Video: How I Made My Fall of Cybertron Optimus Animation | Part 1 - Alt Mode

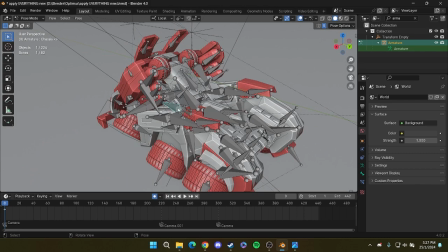739s
So the wheels are parented to the main one, and I have this one separate, and everything but the wheels are parented to it.
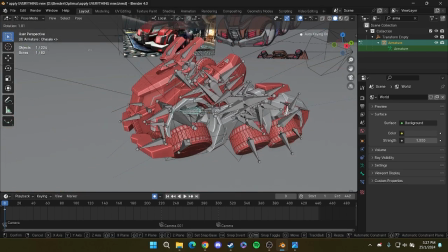746s
So what I can do is I can add a nice little engine shake animation if I want. I can make the chassis bounce around, make it feel like the wheels have some suspension to them.
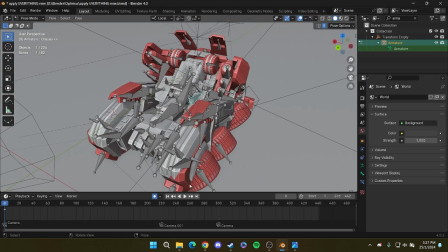754s
Makes it feel a lot more lifelike.
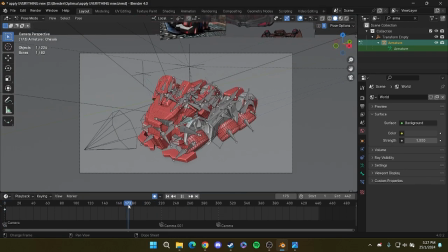757s
So for example here, when it hits the ground, I make the body shake a little bit.
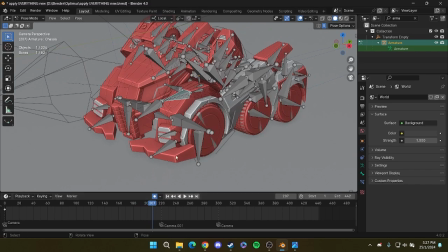763s
This makes so this just makes it feel a lot better. It gives it more weight.
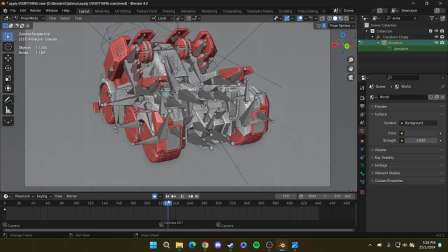769s
Same for this animation as well. When it goes into boost mode, I made the body actually tilt back a little bit,
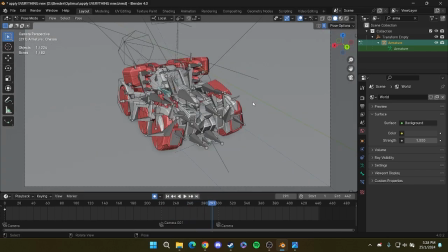777s
just to emphasize that the vehicle was like going faster, being more streamlined and whatnot.
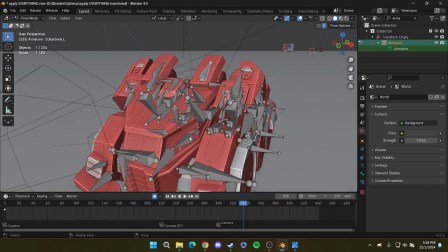783s
And yeah, since every armature has their own bone, I could just easily animate them separately.
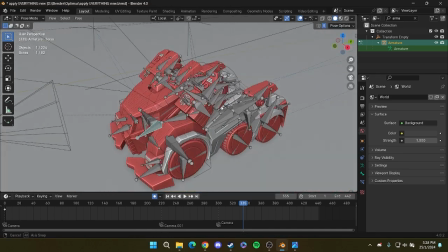791s
It's important that you have the appropriate parents set up. So if you move something, then whatever you want to move along with it will move.
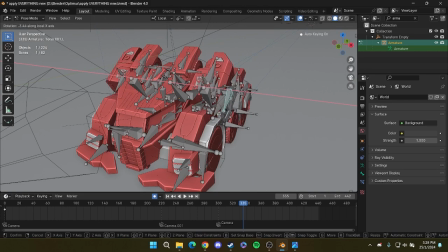799s
As you're rigging, you should try and visualize what your transformation will look like, so that you know which part would follow along with which part.
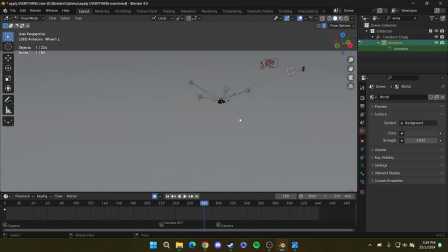809s
And yeah, that's how I made the rig for the vehicle mode. Now, unfortunately, this was not the best idea because the fact that I did the vehicle mode and I rigged it and animated and everything before I
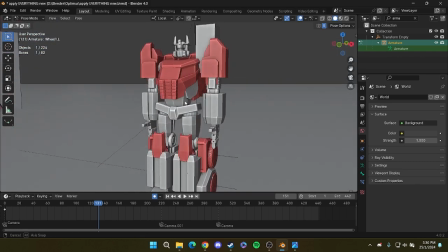821s
was even remotely done with the robot mode
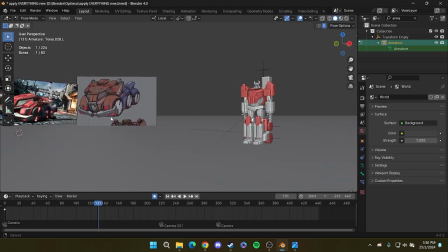825s
meant that after I was done rigging the robot and I had to join the pieces together and reparent everything
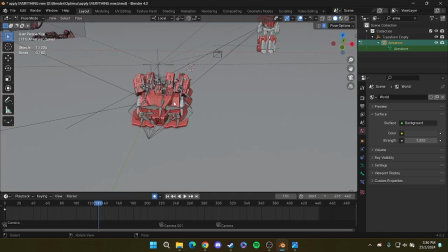832s
so that piece would follow the robot as well, a bunch of stuff was broken, and this vehicle I can't really change it to the different pose modes anymore.
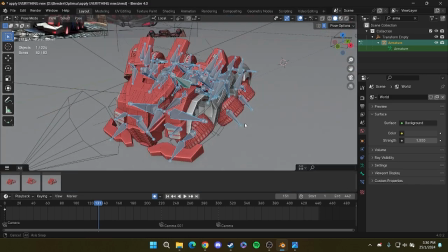840s
So I'll show you here. Initially I had 3 different pose modes which you can set here.
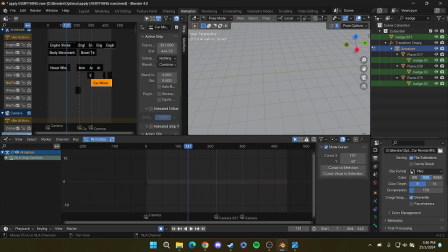846s
If you go to the dope sheet here,
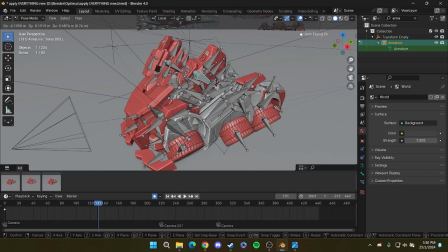850s
if you can like modify any aspect, you can move it up here and you can change this.
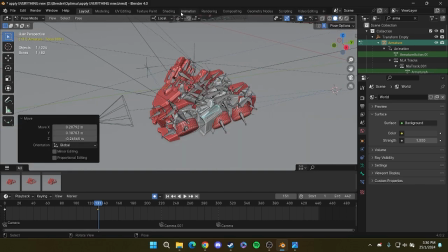856s
You can just basically have the vehicle in any configuration that you like, right? Now what you can do here in the animation tab is you can create a pose asset.
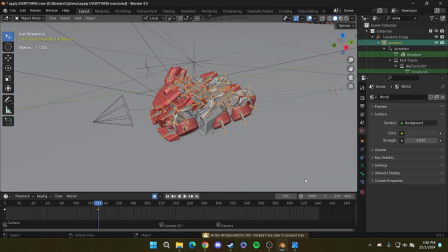863s
This will save it as a pose so that you can go back to it. You can just have it set again.
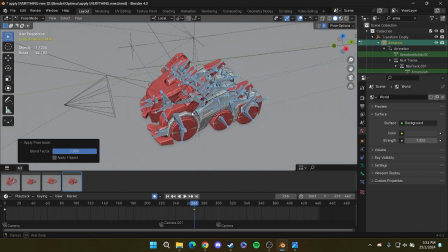871s
Yeah, I have the different modes here for the vehicle mode that I can easily transition between.
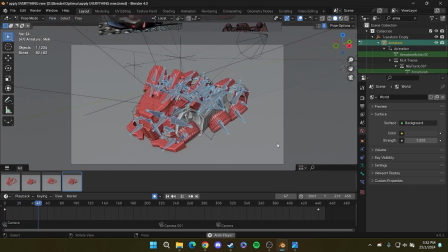881s
So essentially how I transformed this vehicle from the one mode to another and made all the parts shift around and everything is quite simple actually.
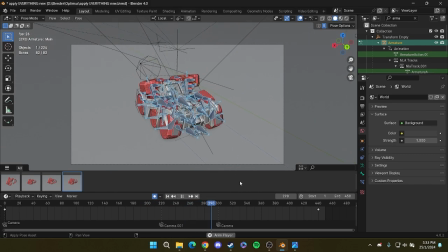891s
I just had a bunch of keyframes put in for all of the pieces here.
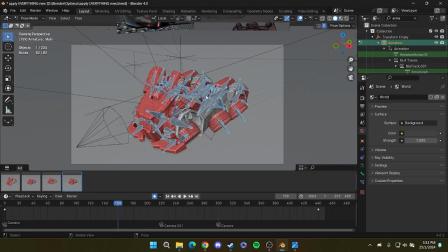896s
So after I made the configurations for each of the modes, right, so I can just switch between them as I like, then what I would do is I would just have a keyframe at the where I want the animation starts. So say in this case I would start at 159, and I want to uh, be in neutral mode by 180.
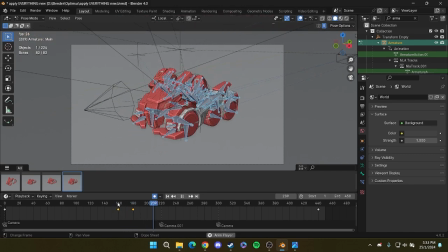916s
So what it'll do is it'll kind of just morph into the vehicle mode. That's what it did here.
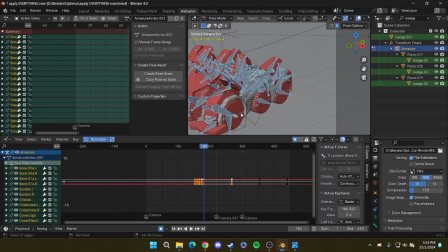923s
And then it's up to you as the animator to manually move the pieces around as you might like.
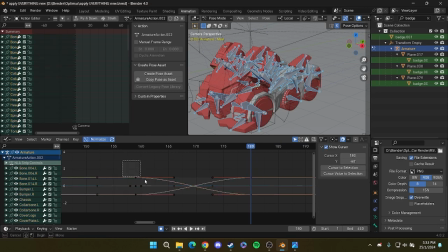930s
By default, the interpolation mode is Bezier, which is not ideal. This is more smooth, but it's not robotic, and we are working with robots right here.
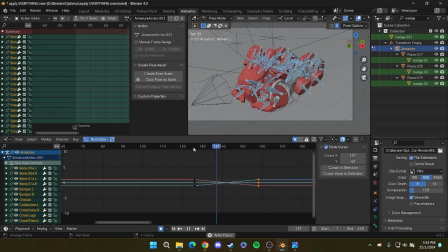939s
And the animations themselves are quite slow. So you can see everything kind of morphs together, even with the linear interpolation.
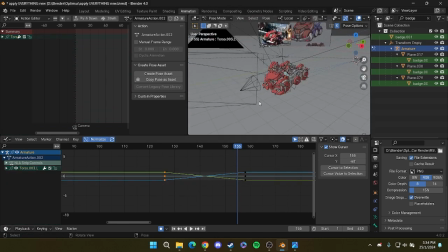948s
So basically, you need to recognize which parts you're going to shift into from where to where, right?
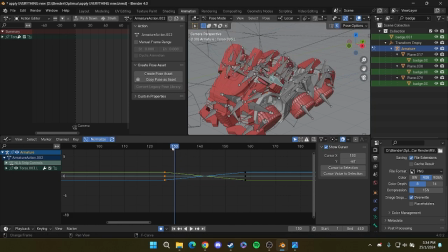956s
So in this case, I have this shoulder guard here shifting into this straighter position. And what I can just first off, what I can do is I can just bring it to a lot closer so it's faster. You can see the shoulder now it's like just shifting to place at a much faster rate.
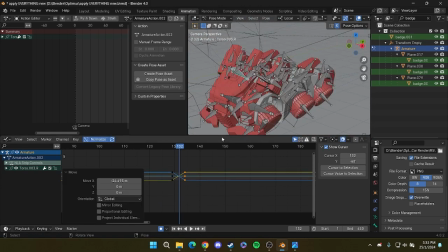973s
And then I would just do the same for the opposite side as well, so it's more even. So now they kind of just shift together at the same time. And yeah, that's basically what the transformation is all about. You just kind of make them a lot shorter and have it occur at different points.
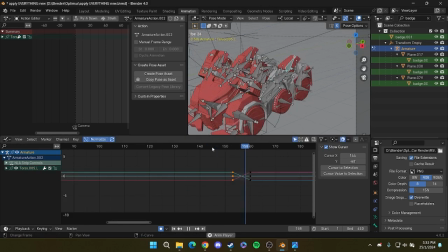989s
Uh, and if some, and yeah, generally what's important is that they happen quickly within a short time frame, and that they're linear. And if you want it to be cooler, then you can add in like little animations in between, right?
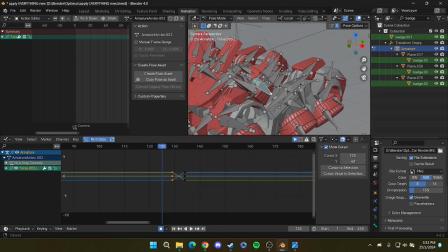1004s
So, say for example for the shoulder guards, instead of just having it shift right into place, just rotating downwards at the same time, maybe I could have it rotate first and then shift into place. So it's a bit more on the tricky side, but I can just have the rotation occur first.
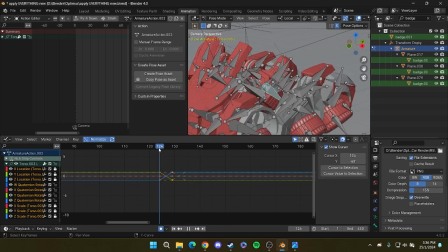1025s
Say like this, for example. So I have the rotation happen first, and then it moves into place. In this case, it's moving kind of diagonally, so maybe I want to fix that as well. So I would grab the X location, and I would try moving this around.
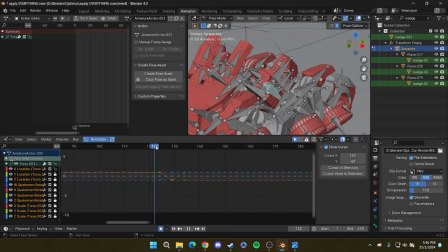1044s
So now what happens here is, yeah, we get something that kind of looks like it's rotating first, and then it moves down in place. You can play with the timing, you can play with the spacing between the different animations until you get something that you like. So you can move this a little bit further back.
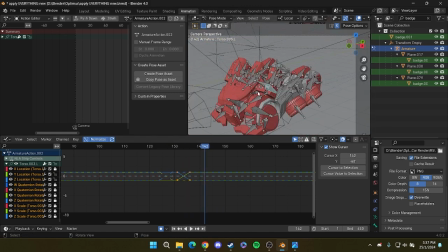1061s
And yeah, I think that looks pretty good. And essentially, you just have to do the same process for during the entire transformation phase. You want to make sure that nothing happens slowly over a long period of time, because that looks pretty bad. It doesn't really look good like a transformation would.
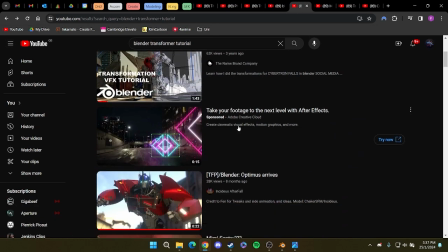1077s
One other tip for the transformation that I learned from a different YouTuber. He makes really good transformation animations.
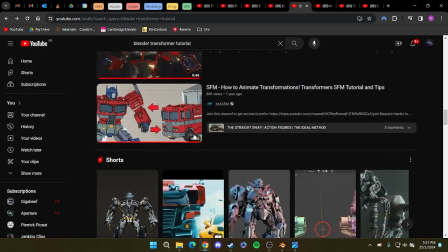1084s
Check him out. This guy.
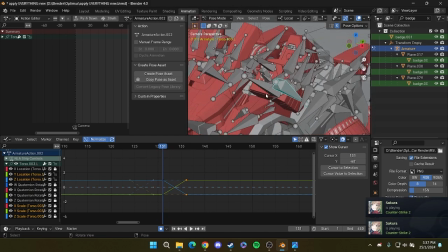1085s
One nice tip is we would have this shoulder piece, right, shift into place like this. But then what we can actually do is we can add an extra frame, and then for the previous frame right before the final frame,
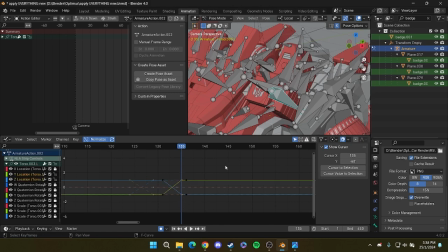1101s
so for the frame right before the final frame, we can actually say amplify the effect of this movement a little bit. Say it would go a little bit further down, and then it would go back into place. So what you get is you would have it go down, and then you go a little bit, then it would overshoot a little bit, and then it would shift back into place.
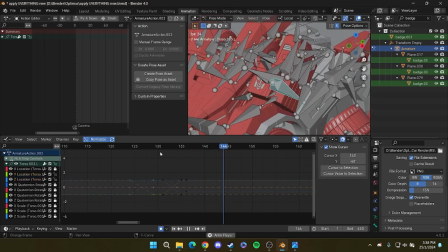1120s
So in the end, what you get is you kind of get this animation of a piece kind of snapping into place, which is kind of it's kind of pretty satisfying as long as you don't overdo it,
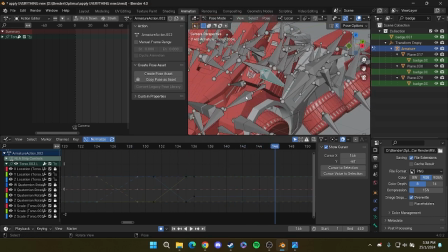1132s
or yeah. It's better if you have it for like large pieces or pieces that are like going to be moving pretty relatively fast.
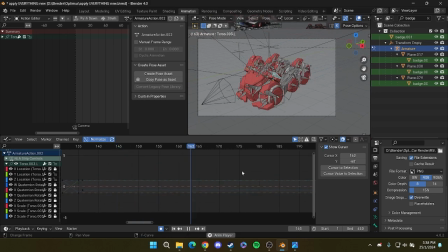1141s
If you do that, then if you use it right, then it could end up looking really good. And you can see what I also did was I offset the animation.
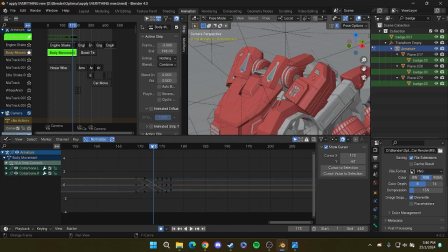1149s
I offset the animations a little bit, so this piece on the left would fold down first, and then the one on the right would fold down. Kind of gives it a more natural look, makes them feel more alive, I guess. This kind of works in some cases, it doesn't work in some. So yeah, it's up to you to decide when would be appropriate for it.
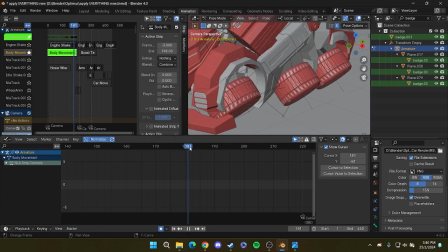1168s
And for the wheel animations as well, I just have it offset slightly, so this front wheel would tilt into place, and then the one behind it would tilt into place, and then the one at the rear would tilt into place. So just small little offsets like these make the animation look more like everything's kind of shifting around
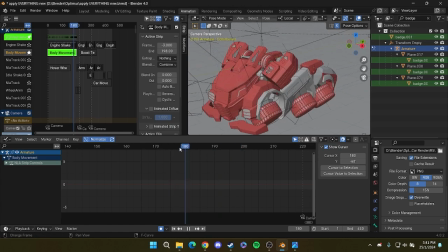1188s
in order to achieve this final product, and also makes it feel more alive, like it's a sentient being, you know? Yep, same tricks here.
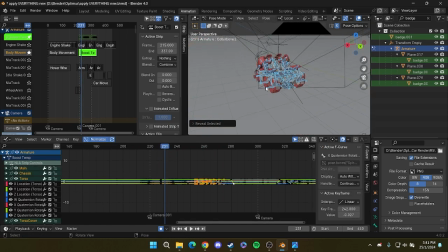1199s
I just have all of the pieces kind of, not all of them, certain pieces shifting in from the boost mode that I use on the pose mode here
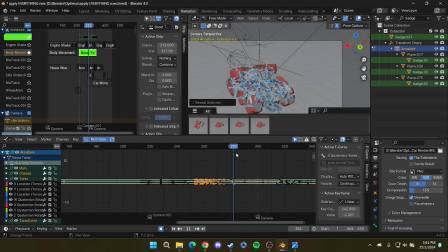1208s
into the,
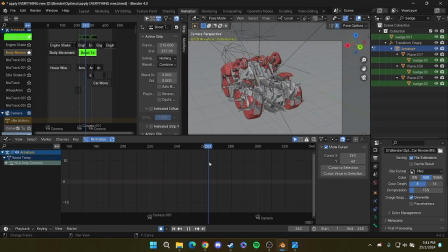1213s
yeah, I mean, from the normal mode into the boost mode, and then from the boost mode back to the normal mode. And yeah, that's how I did the car. Alright guys, thanks for watching.
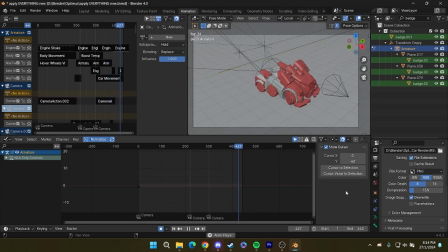1223s
I hope you enjoyed the first part of this series for how I made my animations. If you have any questions, feel free to let me know. If you have any feedback as well, go ahead, let me know. I would love to hear from you.